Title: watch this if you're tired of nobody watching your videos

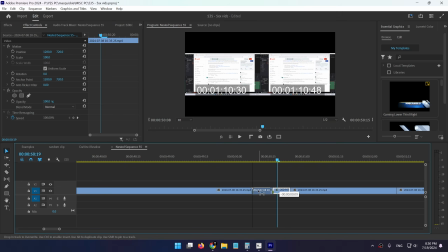Before it was like this.
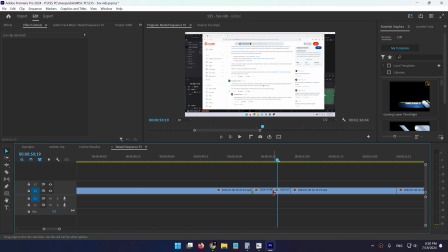So it started moving where this marker is, and afterwards the movement starts right here, which means that I can show whatever's on the screen here for slightly longer.
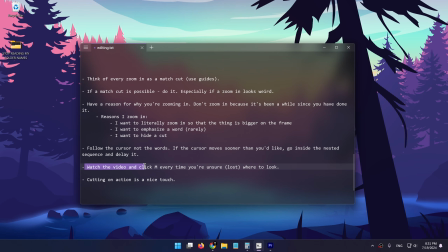Now, as I've done with an example, when you've finished with the edit, it's useful to watch the video again and click M every time you're unsure or you're lost where to look.
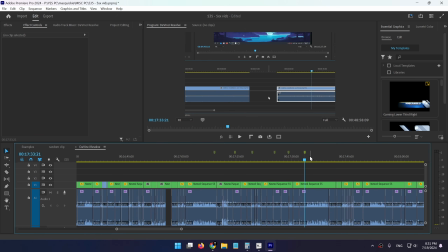Then go back to those markers that you add and change something. All of these are an opportunity to reduce friction.
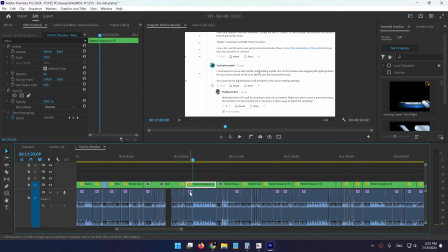And finally, cutting on action is a nice touch. So if you're doing a jump cut, like here, where there's a hard cut, if you can, do it on action. So let's watch this example here.
I recommend a mouse with middle click. Holding middle click on the timeline and dragging left, right, up, down lets you move around as fast or as slow as you're moving the mouse.
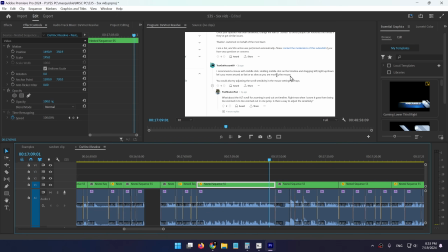No way.
Oh, as you've noticed, the mouse cursor started moving off screen, and that's when I added this cut. I'm pretty sure I even delayed it inside the nested sequence. No, this happened naturally, but there are many times where I delay mouse movement right before the cut happens.
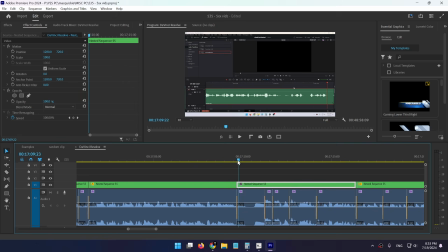So here the mouse cursor starts moving off screen, and that's when the cut happens. So I cut on action.
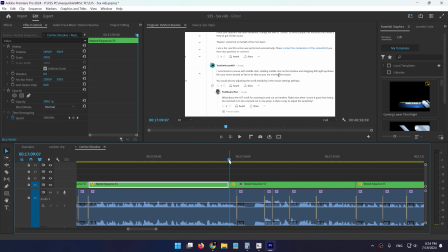It looks a lot better compared to cutting it like this. So if I freeze this, now the mouse cursor doesn't move, and then the cut happens.
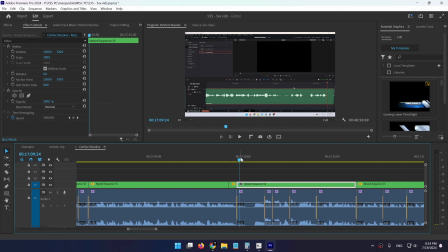For some reason, the video flows a lot nicer if you cut at the end or at the beginning of an action instead of from just a steady frame.
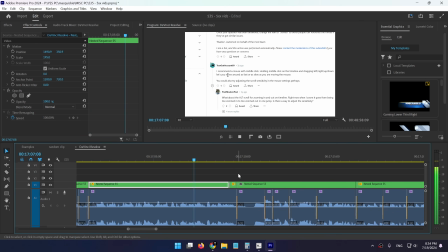So let's look at it now.
Down lets you move around as fast or as slow as you're moving the mouse. No way.
That was a more boring cut compared to this.
Down lets you move around as fast or as slow as you're moving the mouse.
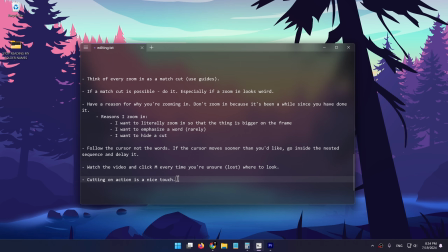No way.
Of course, this is just a nice touch and definitely not a requirement for every single cut.
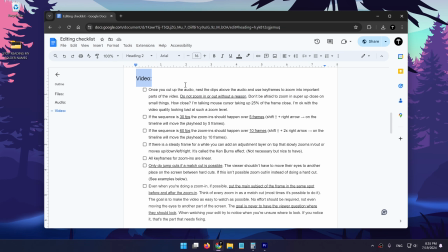Okay, beautiful. I think we covered the video editing portion, and let's move on to speed. So how to save a bunch of time and how to edit fast.
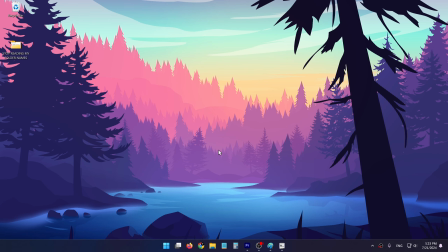Now that we've learned how to reduce friction in the edit, let's talk about how to do this faster, how to edit faster.
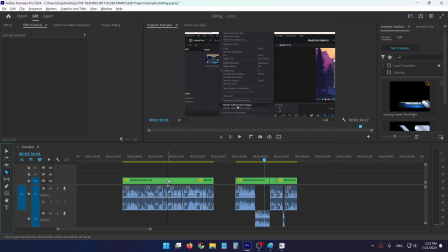Because if you're using something like the cut tool and you're cutting clips like this, then switching back to your move tool to select them and delete them, and then you select like this and drag it closer, all of these little maneuvers add to a bunch of extra editing time. It's a lot more efficient to learn how to do something fast first, which takes some effort,
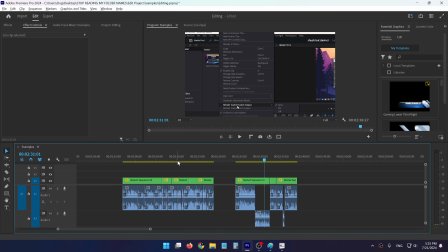but then for every single video that you edit afterwards, that thing that you learned will pay you dividends and save you time. And the more you edit, the more time it will save you. So it's worth learning how to do it fast.
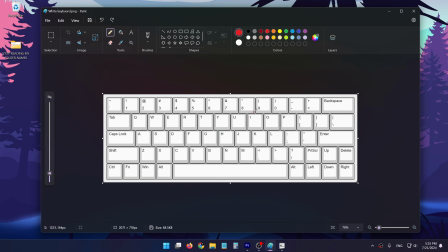But of course, as with everything, let's first explore the philosophy behind editing fast. So in order to edit fast, it's really useful to know a bunch of of keyboard shortcuts. Not only that, it's also useful to remap a bunch of the default keyboard shortcuts to custom keyboard shortcuts because of what I'm going to explain now.
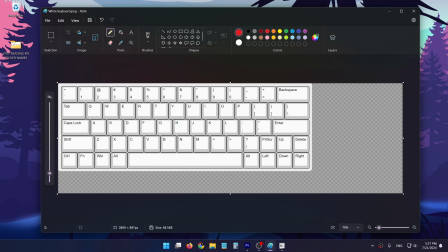So when you're editing a video, you have a keyboard and a mouse to work with. One of your hands is on the mouse, that's a very nice hand, and the other hand is usually on the keyboard. This one's even better. The problem is when you have to press something like Control Enter, for example, you can't press these two keys with the same hand that you have on the keyboard.
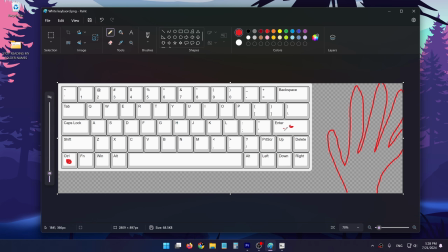You have to move this hand from the mouse to your keyboard in order to press this keyboard shortcut. This doesn't seem like that much work, but over many hundreds of hours of editing, this time adds up significantly. So if I can cut down the time it takes for me to press a keyboard shortcut,
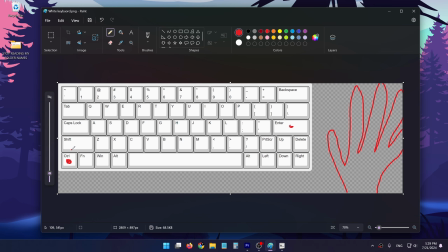I essentially multiply the time that I save across all of the videos that I'm going to edit forever from this moment on. So to avoid having to release your mouse hand from the mouse and then move it to the keyboard whenever you want to press a keyboard shortcut, I remap most of my most used keyboard shortcuts to this section of the keyboard,
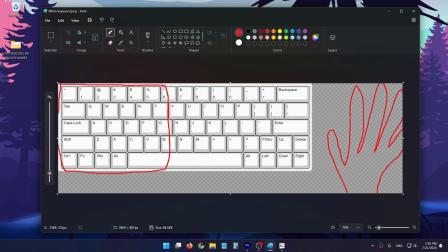to the left side. Because when I have my left hand on the keyboard and my right hand on the mouse, my left hand naturally sits somewhere here. The hands keep getting better, which now means that if all my most used keyboard shortcuts are in this area, I can just press them with my left hand while letting the right hand do the work with my mouse.
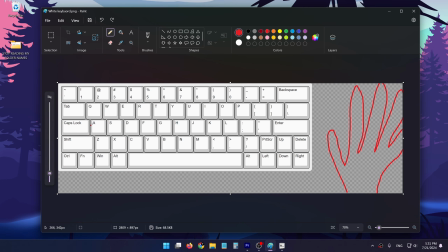So you'll notice that most of the keyboard shortcuts that I'm going to talk about next are on the left side of the keyboard. One more thing is that there are a lot of keyboard shortcuts that you need very frequently, like for example add edit to split a clip like this. They require a modifier key. So by default, I believe it's Control K to add edit.